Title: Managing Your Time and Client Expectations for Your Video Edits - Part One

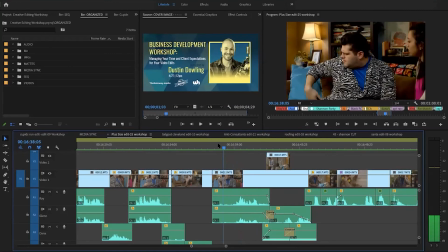(16:28)
So one way to what I want to is to hide cuts is basically you want to cut on action.
I gotta take this. I'm sorry.
He's getting up, and I'm cutting there. Now, obviously, that's what you want to do because you don't want anyone to know that anyone has ever cut anything, correct?
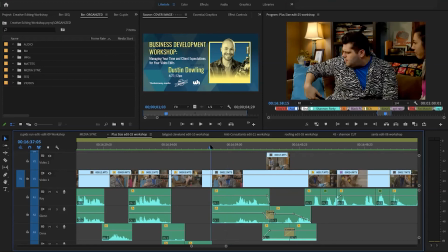(16:45)
So you want to hide these cuts. And actually, you can see if you notice real close, he's pulling his phone out here.
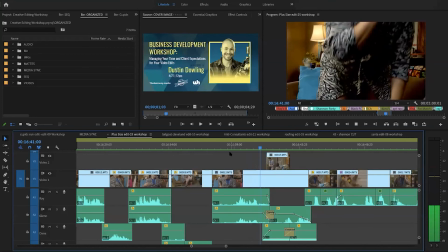(16:51)
It's already in his hand. And goes to his head. But when he stands up, it's already in his hand. But I bet that most people, when they first watched this, they probably didn't notice because I made sure that when I cut,
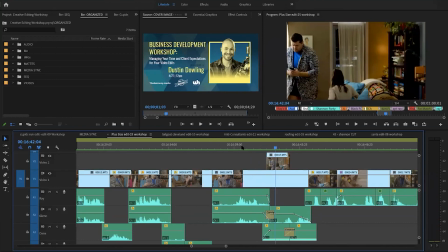(17:05)
he's pretty much in the same spot when he's getting off this couch right here.
I'm sorry.
So as an audience, you don't really feel that like, you know, something is off. And also, this is also what I consider a transition,
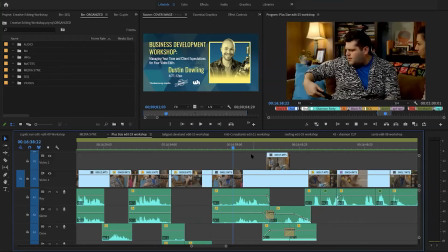(17:21)
because also what happens a lot of times for any type of audience when like a moment is over, like this moment of them talking.
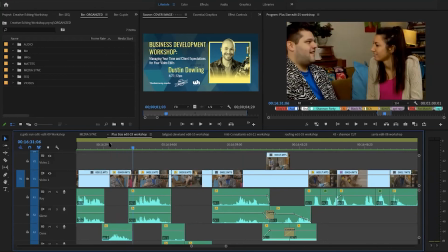(17:28) I don't have anybody's in the house.
And then it transitions to the next moment. And this is not just for narratives. I know this is a narrative. I'm talking about commercials and anything else you make. Is that's when people like want to like disengage. So if that moment is not entertaining or sometimes doesn't hook you to the next, that's when you lose them.
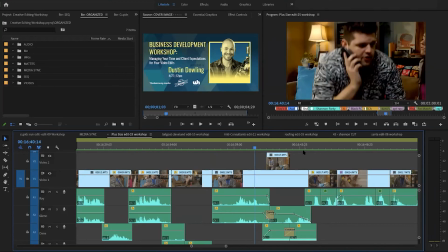(17:47)
And just as simple as something like having the action feel the same can get your audiences to keep watching.
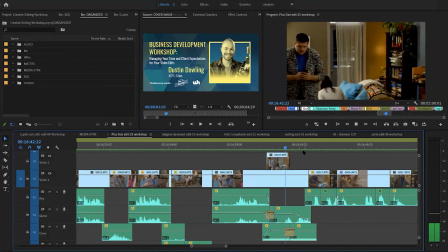(17:54) Sorry. Skylar, what are you playing with? Hello?
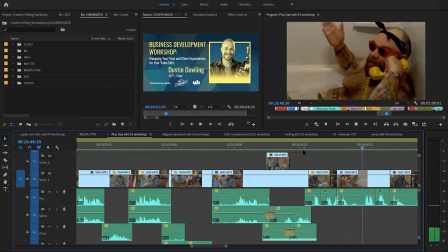(17:59) De La May.
Also, a little trick we did here.
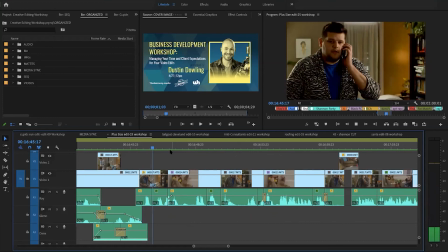(18:06)
When Ray comes up to the camera, the shot right here, he is obviously to the left of the shot. And then when it cuts over to Shannon, he is the right of the shot.
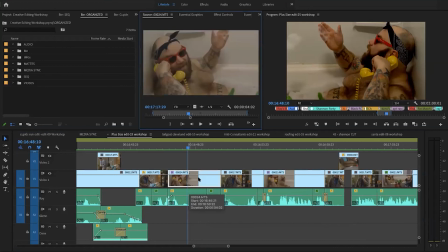(18:18)
But we actually shot it the opposite, as you can see right here in the source. And so when I came into editing, it felt really weird to cut in between both of them when they were on the same side. And at first I actually didn't even fix this. It was just one of those weird feelings until I realized that was the problem.
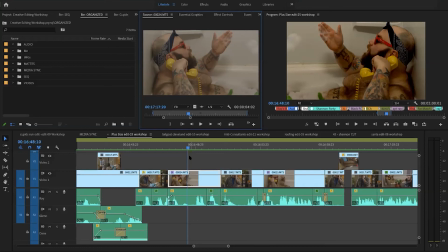(18:36)
So I had to like go into the effects controls and switch him. And hopefully no one noticed because he has tattoos of like words. And I was a little nervous that someone would be like, that reads backwards. But that was a note we had to do there.
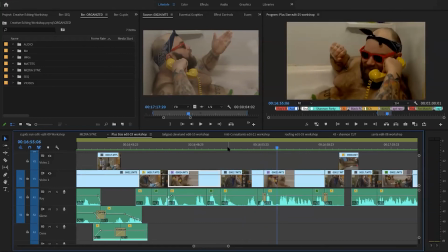(18:50) Just eating. Oh, you better be.
I'm trying not to stay on him as I talk about this.
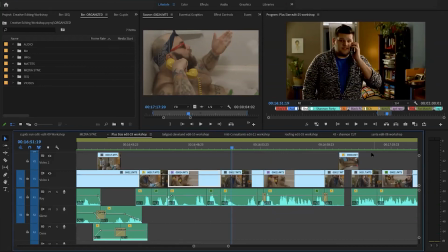(18:56)
All right, let's check my notes. Fixing in post. Flipped Shannon. All right, well, we can move from the naked Shannon here. We're going to move to the this other edit.
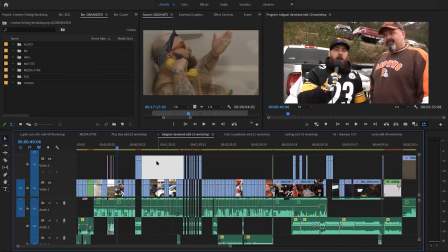(19:08)
All right, so this was a project I did with comedian Matt Light that was sponsored by Iron City.
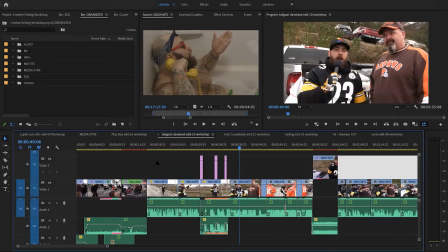(19:14)
We called it The Tailgoat,
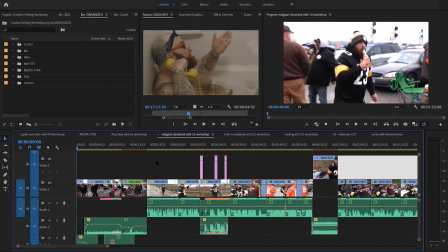(19:16)
and it was a project where we went to the away divisional games, and we would tailgate the Steeler games. And what I really want to highlight on this project is a little bit what I was just talking about is transitioning.
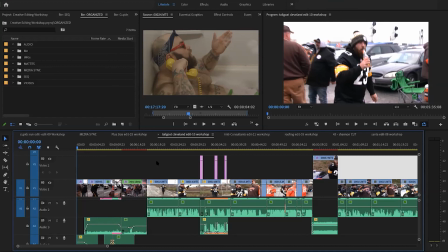(19:32)
And what I want to talk about more is like, I don't just mean like the effects of transitioning, even though that is part of it, like actually having 2D stuff and motion graphics, because that does engage with the audience and the viewer and to move along.
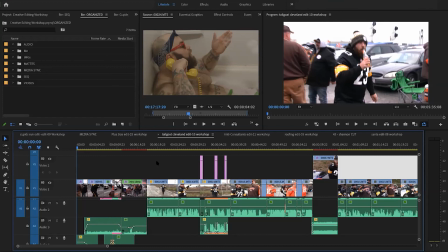(19:48)
But there's things you could do in production, obviously, when you're shooting that you can plan the transition to the next. And that literally could be like an interview to the next piece of B-roll, as well as things afterwards that you can just think about in post and be like, you know what, I need something exciting,
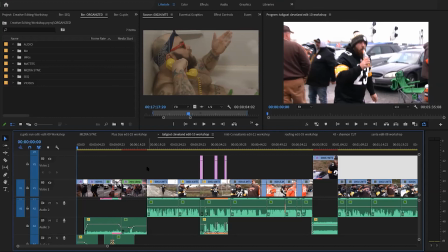(20:08)
and just like cut something up that works. So I'm just going to play a little pieces of this and we're going to talk about it.
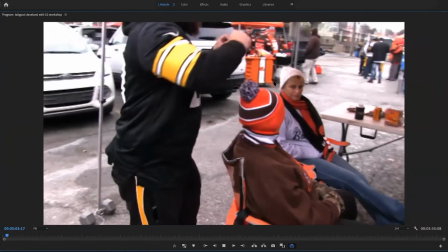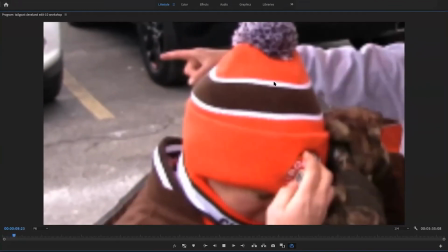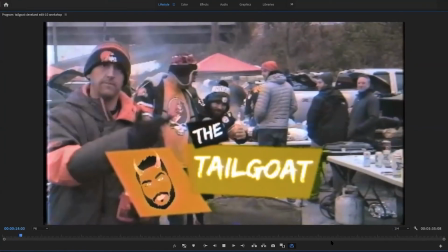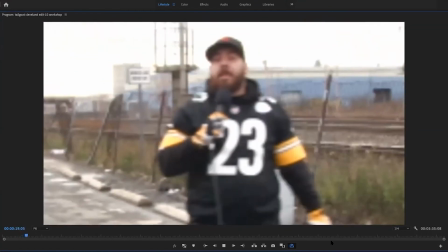(20:33) Hey guys, it's Matt Light, and I'm here in the heart.